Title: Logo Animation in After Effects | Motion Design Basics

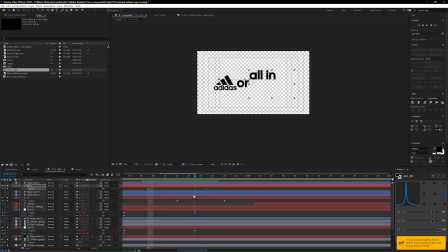[12:16]
So the all in, you see more of the text before it slows down, and the or, you actually see a little bit less of it before it slows down, just because we have a little bit less text to read for that moment. And then at the very end, we actually have the nothing coming straight on. It's just a hard cut. There's actually no animations happening on here. That's mainly because we ran out of time. And sometimes you don't have to be super fancy making every single element on an animation move.
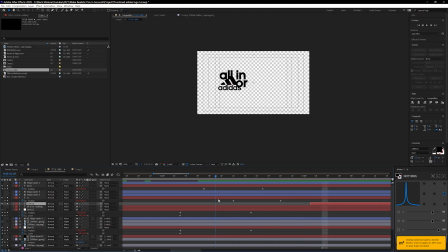[12:40]
You can actually get away with doing hard cuts and adding a little bit of impact in the end. So let's go ahead and play around with this. I'm gonna go ahead and set this back. So right now the animation is looking pretty good, but to tie this all into the commercial, we wanna actually have it composited on top.
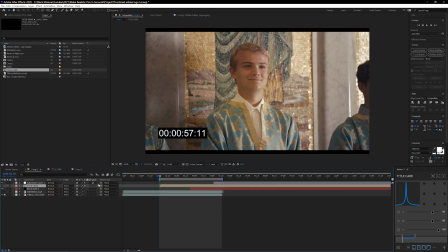[12:55]
So I'm gonna go ahead and go back to our first composition. Let me turn off this title card layer and show you the base footage that we're working with.
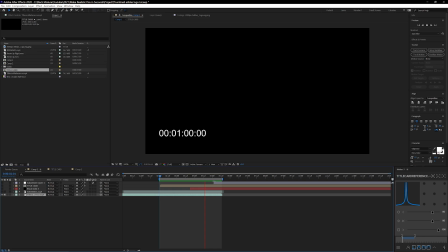[13:03]
So we have this scene, the priest opens up a book and it just ends. So if I drag in this title card right here and I turn it on. Okay, so this is actually looking pretty good, except the black text on this footage does not look good at all.
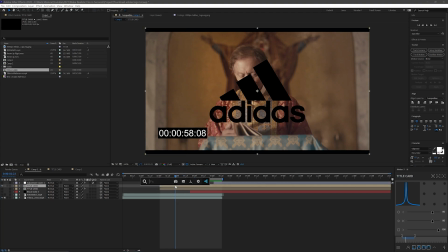[13:20]
It's actually pretty difficult to read. So one of the things that I wanna do is invert this footage, and I'm gonna just go ahead and type in invert right there.
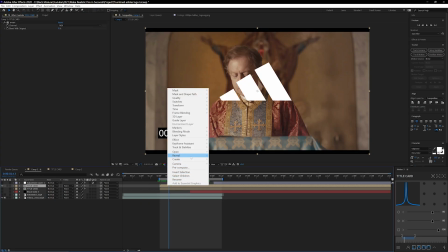[13:28]
If you guys don't have the FX console plugin installed, you can go ahead to effect channel. Right there, you're gonna see invert, which is just gonna take all of those black pixels and make them white.
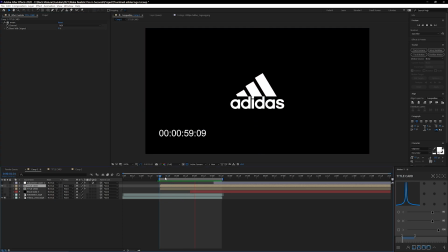[13:38]
Now let's go ahead and play out this animation. Dope, that is looking already super sick.
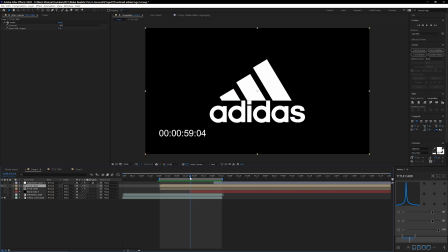[13:42]
Now this moment works really well because at the same moment that we're cutting to black, we actually now initiate this scale down animation. Whenever you guys can play around with making sure that footage and the logo animation have different moments that interact with each other, it makes everything just tie in a whole lot better. So right now this is looking super good.
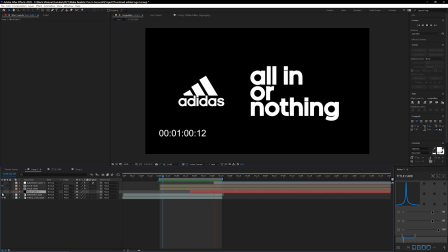[14:02]
I think we're about at time, but I want to add in one final touch to this, which is making sure that this all in or nothing moment hits even harder. And to do that, I actually just went ahead and created a new adjustment layer. This is one of my favorite easy tricks to do whenever you have this nice black and white text,
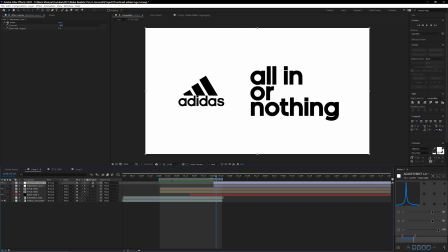[14:18]
that I can go ahead and just apply the same invert effect to that adjustment layer and set it to happen right at this time that this nothing comes on. That way it's almost like when nothing comes on, the word nothing is black, it's the negative space, and it actually makes the entire image also affected by inverting it as well. So let's go ahead and hit play. Oh my goodness, yo, that looks freaking dope. Yo, this is super clean. All right, already I'm pretty proud of how this is looking. I think we hit all of the challenges in making sure that the logo is legible, it impacts pretty good at the end there on the commercial, and the tagline is pretty easy to read,
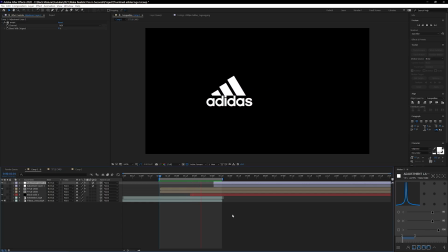[14:57] Adidas, all in or nothing.
All right, yeah, so cool. Now, I hope you guys enjoyed that.
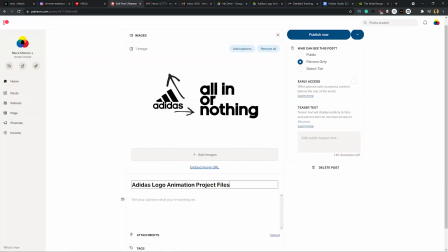[15:02]
If you guys wanna get this project file, make sure that you hit us up on Patreon, because that's where we're gonna be posting all the project files for all the tutorials. Oh, and if you guys have not already, make sure you hit that subscribe button and ding that notification bell.
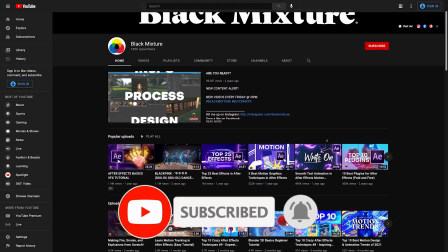[15:17]
That way you don't miss out on any of the super dope stuff that we got planned. We got a whole bunch more tutorials coming out.
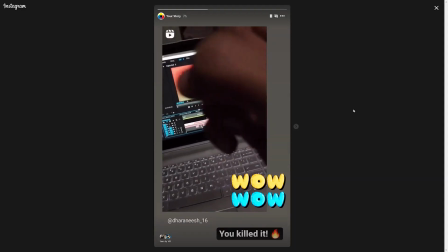[15:22]
Oh, make sure you guys follow us on Instagram at BlackMixture.
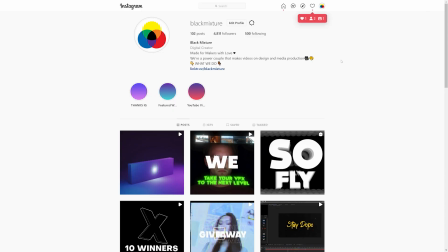[15:25]
We post daily all kinds of cool stories behind the scenes, tips and tricks, stuff that did not make it into the YouTube channel. Anyways, you guys are the best. Thanks for watching, and it's my birthday month, Leo season. Y'all already know what it is. Let's go. I hope y'all are as hyped as I am. Thanks for watching, and as always, I hope to catch you on the next one.
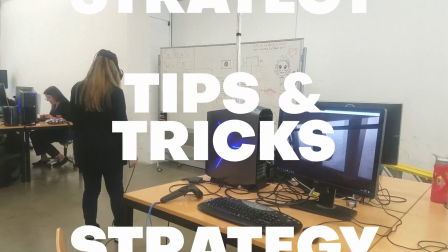[15:48]
Peace.